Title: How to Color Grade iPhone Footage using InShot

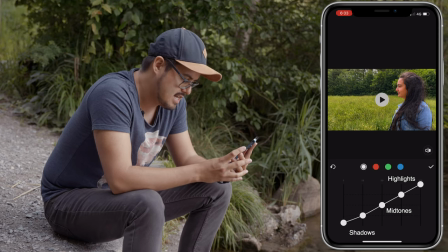4:02 And what I like to do is increase just a little bit of the shadow to give it more of a vintage feel. And that already looks great. Next we have HSL.
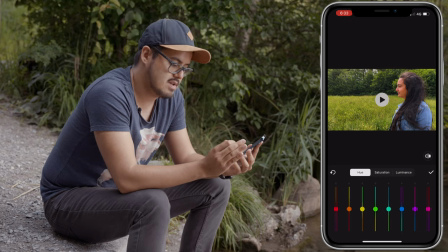4:15 And with HSL, you can basically control either the hue, saturation, or luminance individually. So in this case, I wanna affect just the green part in the image. I'm actually gonna pull this slider
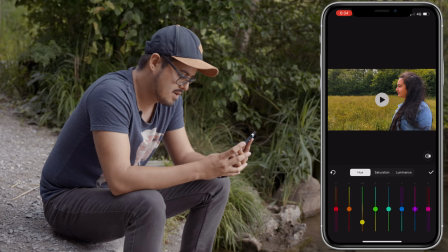4:31 downwards to make the green look more yellowish. And I can actually also affect the hue of the blue, making it look a little bit more teal. Move this part over here, and then I'm gonna drag it down to make it look a bit more teal, because I like that orange and teal look.
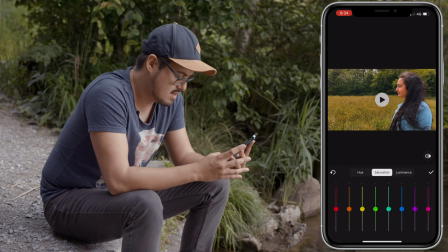4:50 And I can also control the saturation of each individual color. So if I feel like the grass is too saturated, I can actually pull down on the green slider to remove some of the saturation. But I actually like it that way, so I'm gonna keep it.
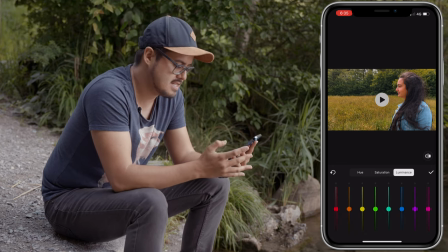5:06 So next is luminance, and this controls the brightness of each individual color. So I can actually pull down on the yellow to darken it more. Yeah, that for me looks great.
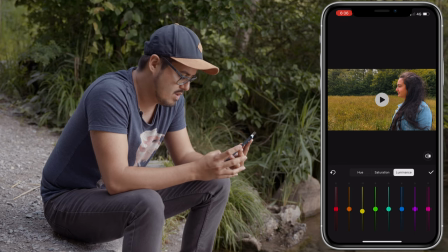5:20 I can also change a bit of the skin tone if I want to, making it darker or lighter, but I actually like it how it is. And so I'm gonna hit the check mark and let's move on to fade.
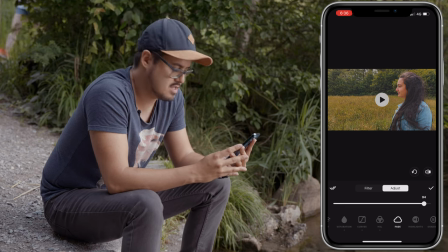5:38 So by increasing it, I add more fade to the image, but I usually leave that off. So next we have highlights. This controls the highlights. It can add more to the highlights or remove it.
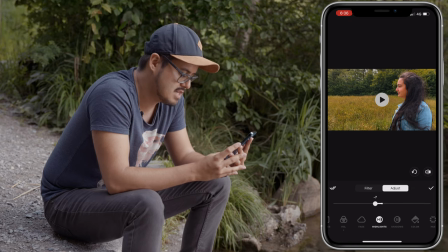5:51 Usually I reduce a little bit of the highlights, especially if it was bright outside, to around -7. And the shadows I lift a bit just to add more details in the shadow area.
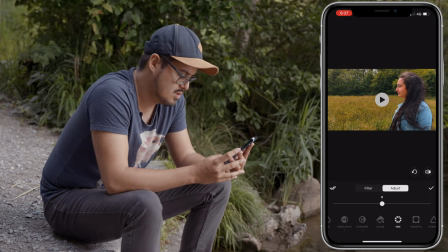6:06 So next we have colors, but I don't usually use that. Let's move on to hue. You can change the overall hue of the image, but I leave that how it is.
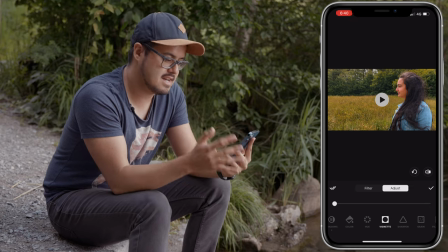6:15 Next is vignette. I absolutely love to add some vignette to my videos. It allows the viewer to focus their attention more towards the subject.
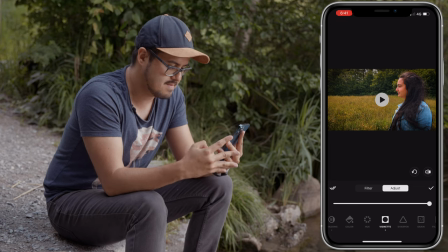6:24 So as you can see, as I increase it, creates these dark areas at the corner of the image, but I'm gonna keep it around 50. Next is sharpen.
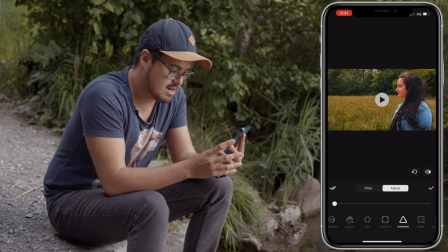6:38 Especially when filming with the iPhone, I like to add a little bit of sharpening to it, around 10. Next is grain. I do like to add a little bit of that grainy look to my video.
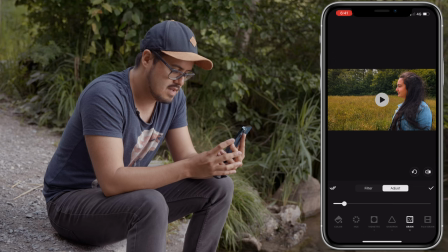6:52 Not too much, but just a little bit, especially after grading my video to make it look even. And if you want, you can also use film grain, which is just a different grain, but I'm gonna leave that off for now.
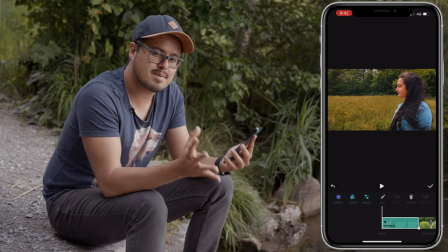7:07 And I'm gonna hit the check mark. So the next thing I'm gonna do is add a filter. I'm gonna head over to filter.
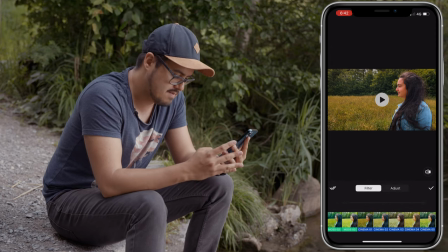7:13 And I'm just gonna choose, my favorite one is the Cinema 1. And this is way too strong, so I'm gonna reduce this filter to around 5.
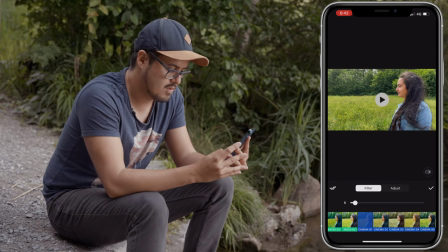7:25 And here's the before and after. Before, after. Huge difference, right?
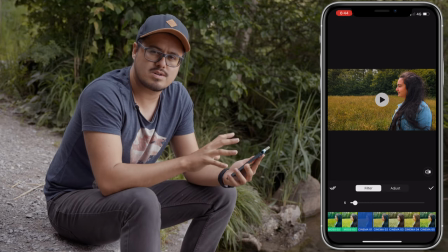7:31 So what I'm gonna do next is apply this look to all of the other clips in the timeline.
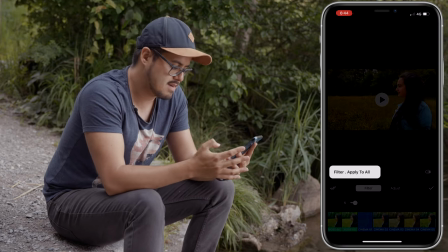7:36 And to do that, I'm gonna hit the double check mark and select apply to all,
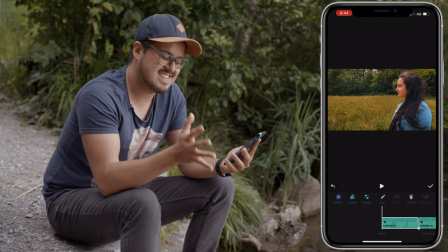7:42 because all the other shots were shot at the same location at the same time of day.
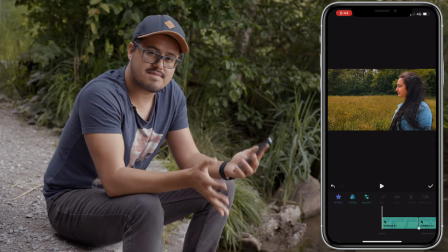7:47 And here's the final result.
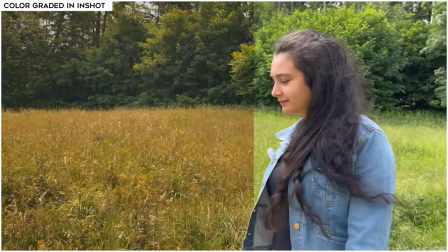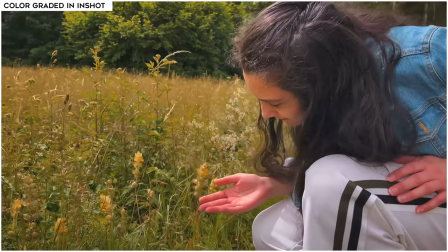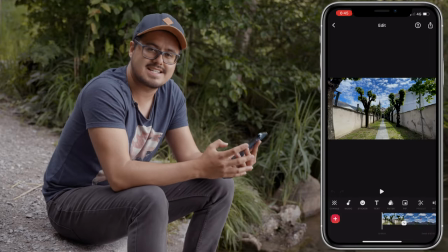8:01 So the second clip we're gonna color grade is actually a hyperlapse I did with the iPhone 12 Pro Max using the ultra wide angle lens. And this is how it looks like.